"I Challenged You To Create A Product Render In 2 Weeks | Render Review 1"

I challenged you to create a 10 seconds animation of a PS5 controller in just 2 weeks, and you guys, wow. Today I'll be reviewing your submissions and I'll be rating them under these categories: concept, visual design style, animation, sound design, and marketing. By concept, I mean, what story are you trying to tell? How cool is your concept? Visual design style: how well do you follow the principles of design in terms of color, composition, contrast, camera angles, all that good stuff. Number 3, animation: how smooth is your animation? From keyframe to keyframe, how good does it look? Number 4, sound design: 50% of a video is its sound. Music choice: how well you cut to the music and the actual sound effects. And finally, marketing: we are creating a product animation here. That means there's an actual goal for the video.
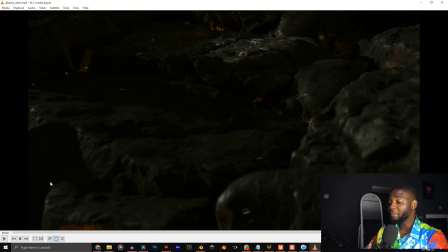47s
How well do you sell the product? So the first submission on our list today is Drew Desk.
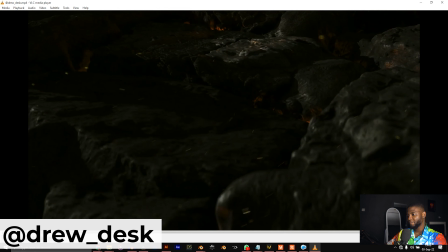52s
Let's see.
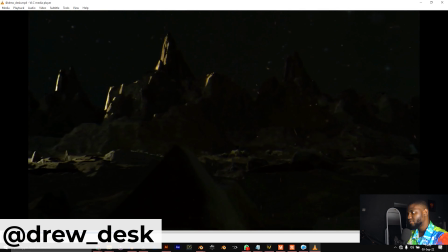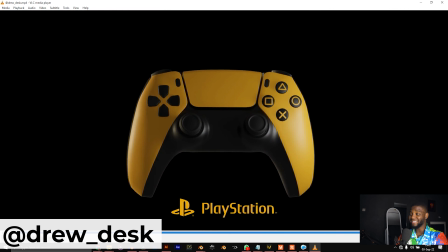58s
Wow. Honestly, did not expect someone to do this. I expected most of it to be clean, soft, and Apple commercial like, but nah, I did not expect this.
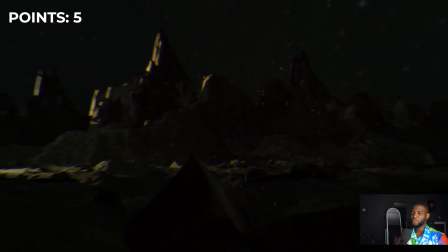66s
So for concept, I'm going to give you a 5. Sweet concept. How did you even come up with this in just 2 weeks?
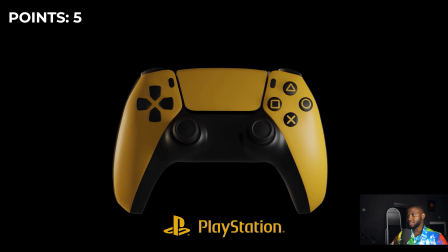72s
Getting the entire set prepared and animating the entire thing. Really nice. In terms of visual design style, I actually like the style.
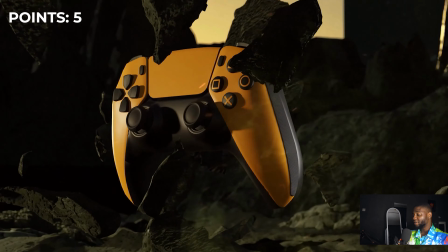79s
There is a clear color palette here, and you can see that the lava/fire is the color yellow,
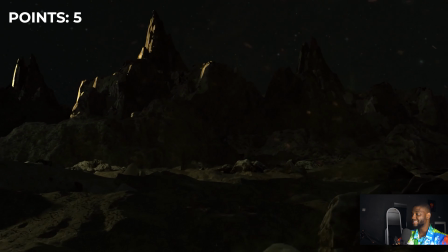85s
and the actual controller is also accented with yellow, which just made everything coherent.
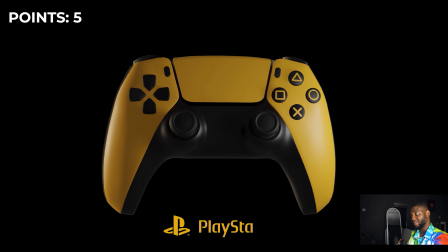90s
But the problem here is there is no sound. We'll get to that soon.
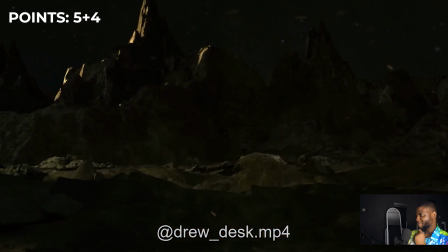94s
So for visual design style, I'm going to give you a 4. For animation, you can see this person actually put some effort,
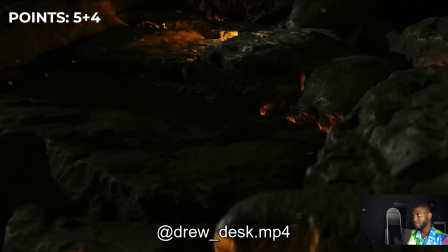100s
putting I think the smoke was composited, the dust was composited.
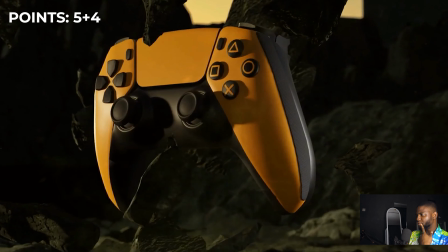105s
I don't know exactly how he put this together. Is this a stock footage? Because if you actually made this in 2 weeks, then wow, nice.
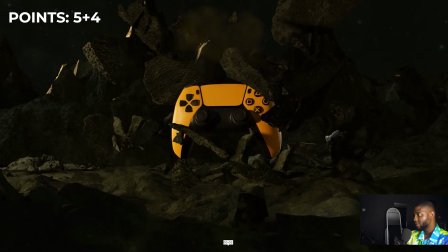112s
I like the shot where the controller just came out. Yeah, that was really, really nice.
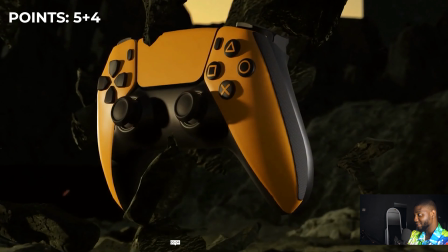117s
But you could see that some of these rocks were just randomly hanging at some point, like around here.
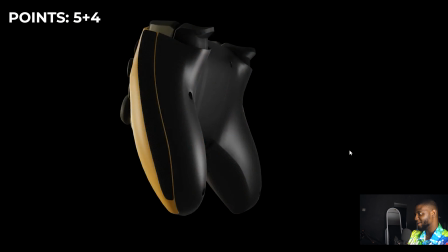123s
Yeah, like they just stopped. We shouldn't see them stop at all. We should see them moving even so slightly.
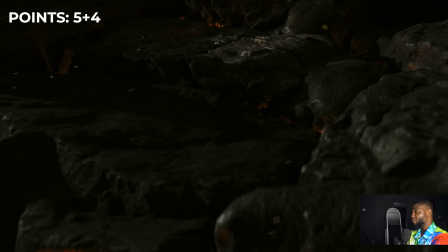130s
But apart from that, this is really, really cool. Really cool. So for animation, I'm going to give this a 4.
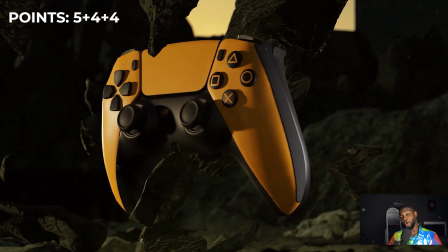137s
Yeah, 4 star. Now for sound design, obviously you guys know I'm going to give this a 0.
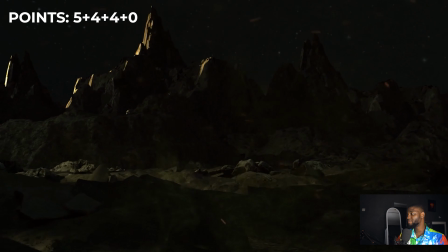143s
This is a 0 rating. There was literally no sound here. Maybe I spent just a little bit of time adding some sound design to have really brought this to life. In fact, I'm going to add some sound design now just to show you the difference of how it could be.
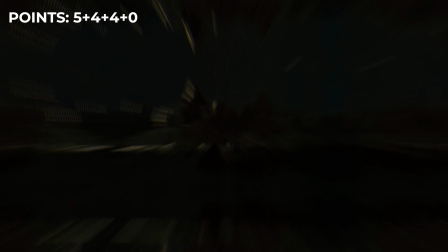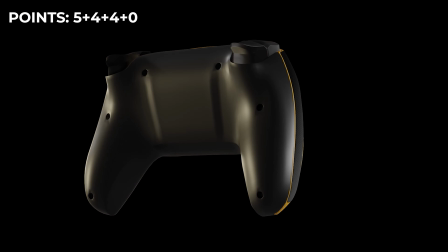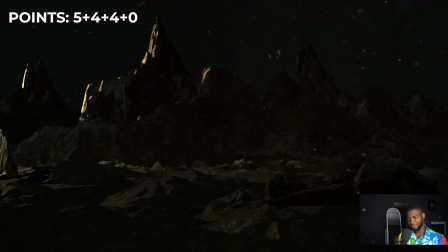166s
You see, a lot better, a lot more immersive. Even though the concept was cool, did it really pass a message?
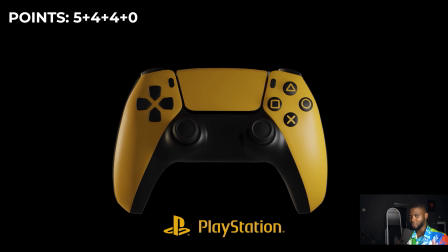172s
No, it didn't pass any message to me. It was a cool concept to look at, right?
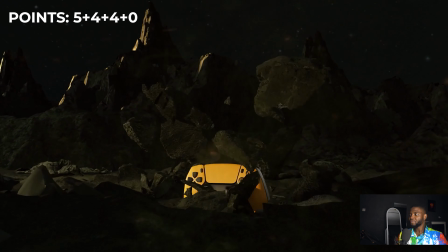177s
But if you had like just a line of text that says breaking barriers or something corny, something like that,
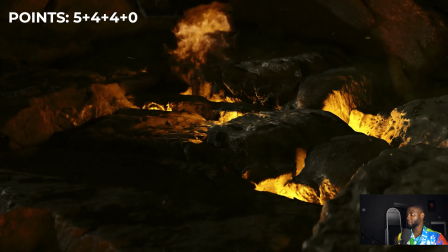183s
that just binds the entire visuals together, it would have made a lot of sense. Or if the yellow on the gamepad was like a texture of flame,
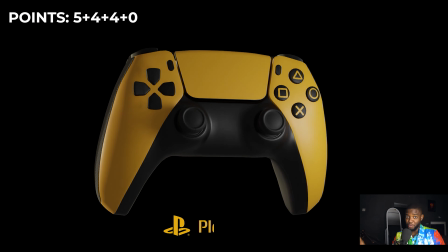190s
a flaming texture, and then you show that this is a new texture that is out, that would have worked a lot better.
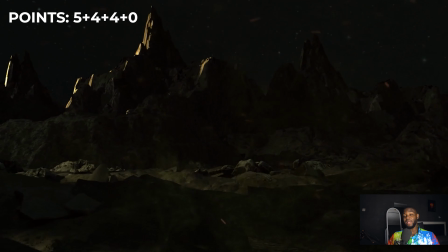197s
So in terms of marketing, I'm going to give you a 2, because there wasn't a clear message,
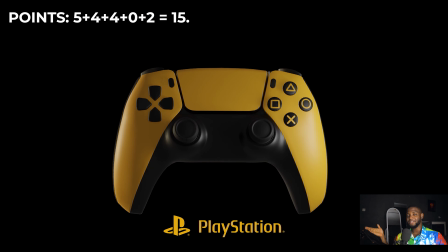202s
but still this video could get someone interested in the product, but I have not seen a reason to buy it.
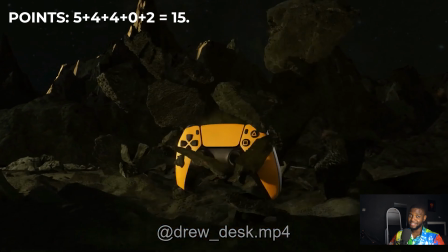208s
So that's for Drew Desk. Thank you very much for participating in this challenge. I actually really love this concept, especially how it ended.
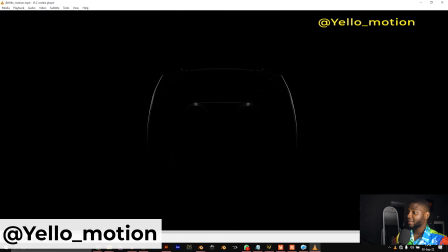214s
Our second artist here is Yellow Motion. Let's see what you have for us.
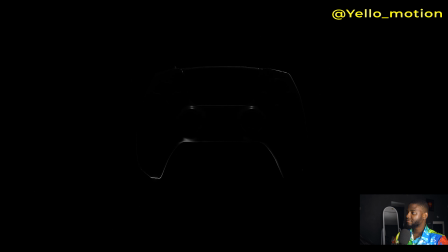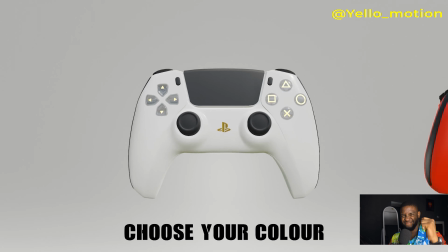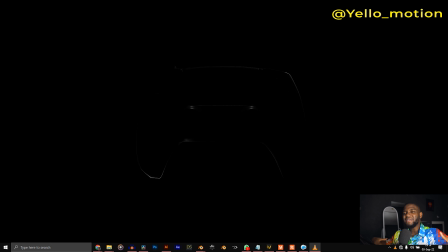230s
The music slaps. The music puts me into a certain mood just watching it.
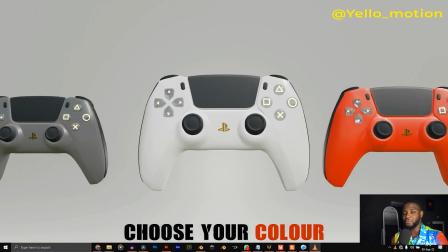235s
That just elevates the entire experience, just the music. I loved it. I love the music.
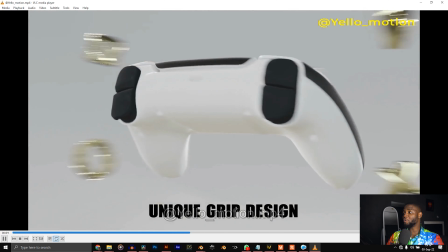240s
Concept wise, I think I love what you did with the triangles.
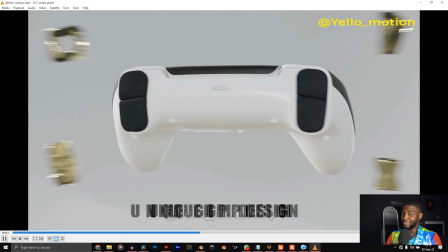245s
It's like a brand identity that represents the PlayStation. And I love it.